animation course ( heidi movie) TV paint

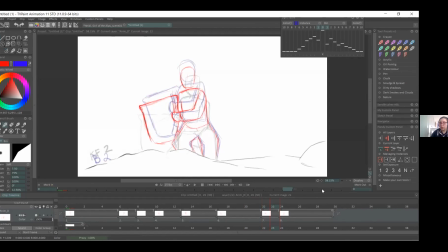[66:18]
So you can, after doing like your breakdown, you can maybe start favoring the
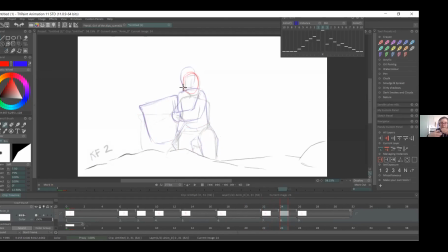[66:37]
the last keyframe, so it kind of easing into that position. Son breakdown'unuzu yaptıktan sonra son frame'e doğru in between'ler çizmeye başlayabilirsiniz.
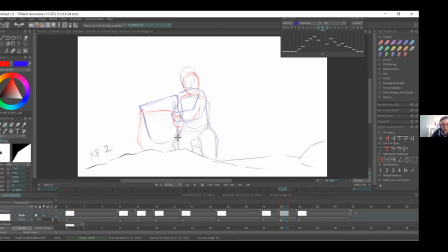So I'm going to cheat a little bit with his legs. Bu bacaklarda ufak bir hile yapacağım.
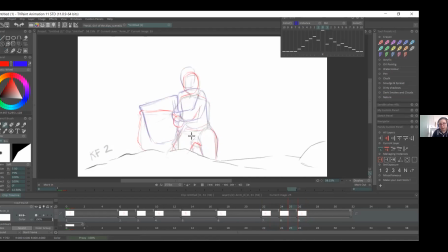[67:14]
So we're trying to sort of get like a middle between this stance and then this stance. Excuse me, I can't follow. So no worries. So like we're trying to get the middle for like the legs,
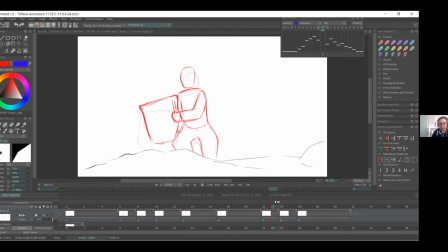[67:33]
and so like this area to be sort of in between. So like they're both in the middle of the other frames. So you can see that it'll slowly go into the final drawing.
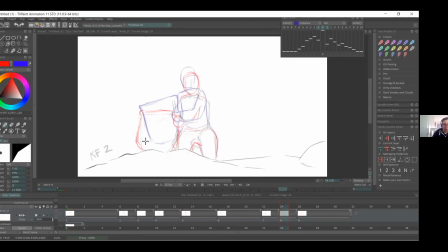[67:51]
Evet, burada iki bacağın arasında çizmiş olduğum bir mesafe var. Bu mesafe son çizime doğru küçülerek kendini korumaya devam ediyor. So
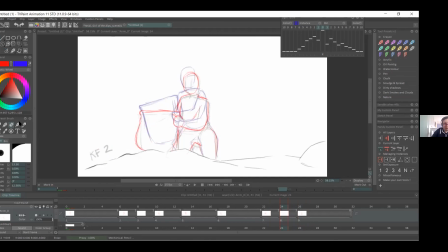[68:12]
I'm trying to tilt the basket the other way, so it'll have like a nice swing when it because it goes down and then it'll swing up and then be put down.
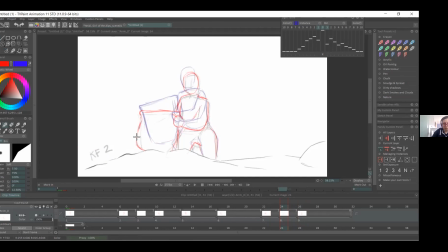[68:30]
Burada sepeti diğer tarafa doğru birazcık bükeceğim. Çünkü güzel bir sallanma şeklinde yerine otursun istiyorum sepet.
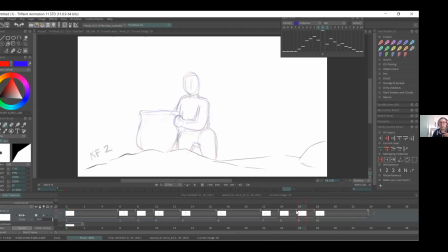[68:43]
So the timing on it will be a little bit different to the character moving down. Evet, burada sepetin zamanlaması ile karakterin zamanlaması farklı olacak.
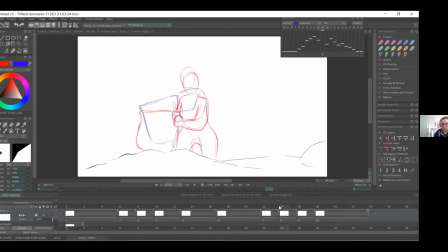So here I'll
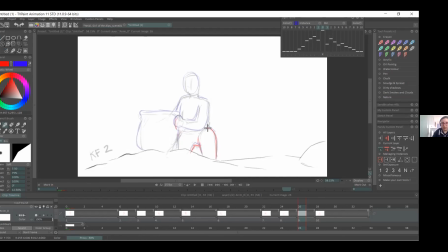[69:14]
try and basically get him with his legs, especially into that last frame, just so you know, he's not hovering too long. Evet, burada bacaklar son frame'deki haline gelmiş olsun istiyorum.
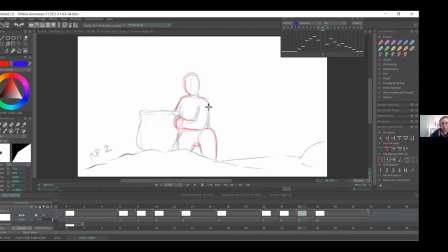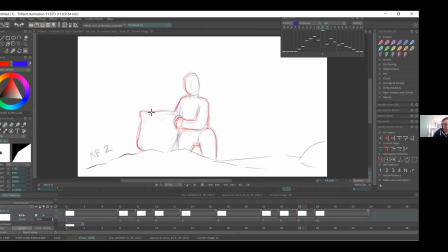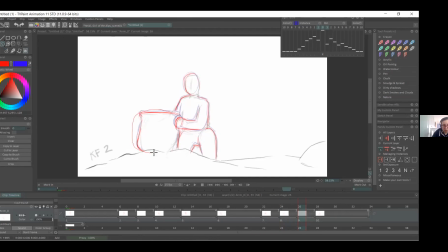[70:07]
So I'll try and tilt the basket a little bit. Burada sepeti birazcık bükeceğim.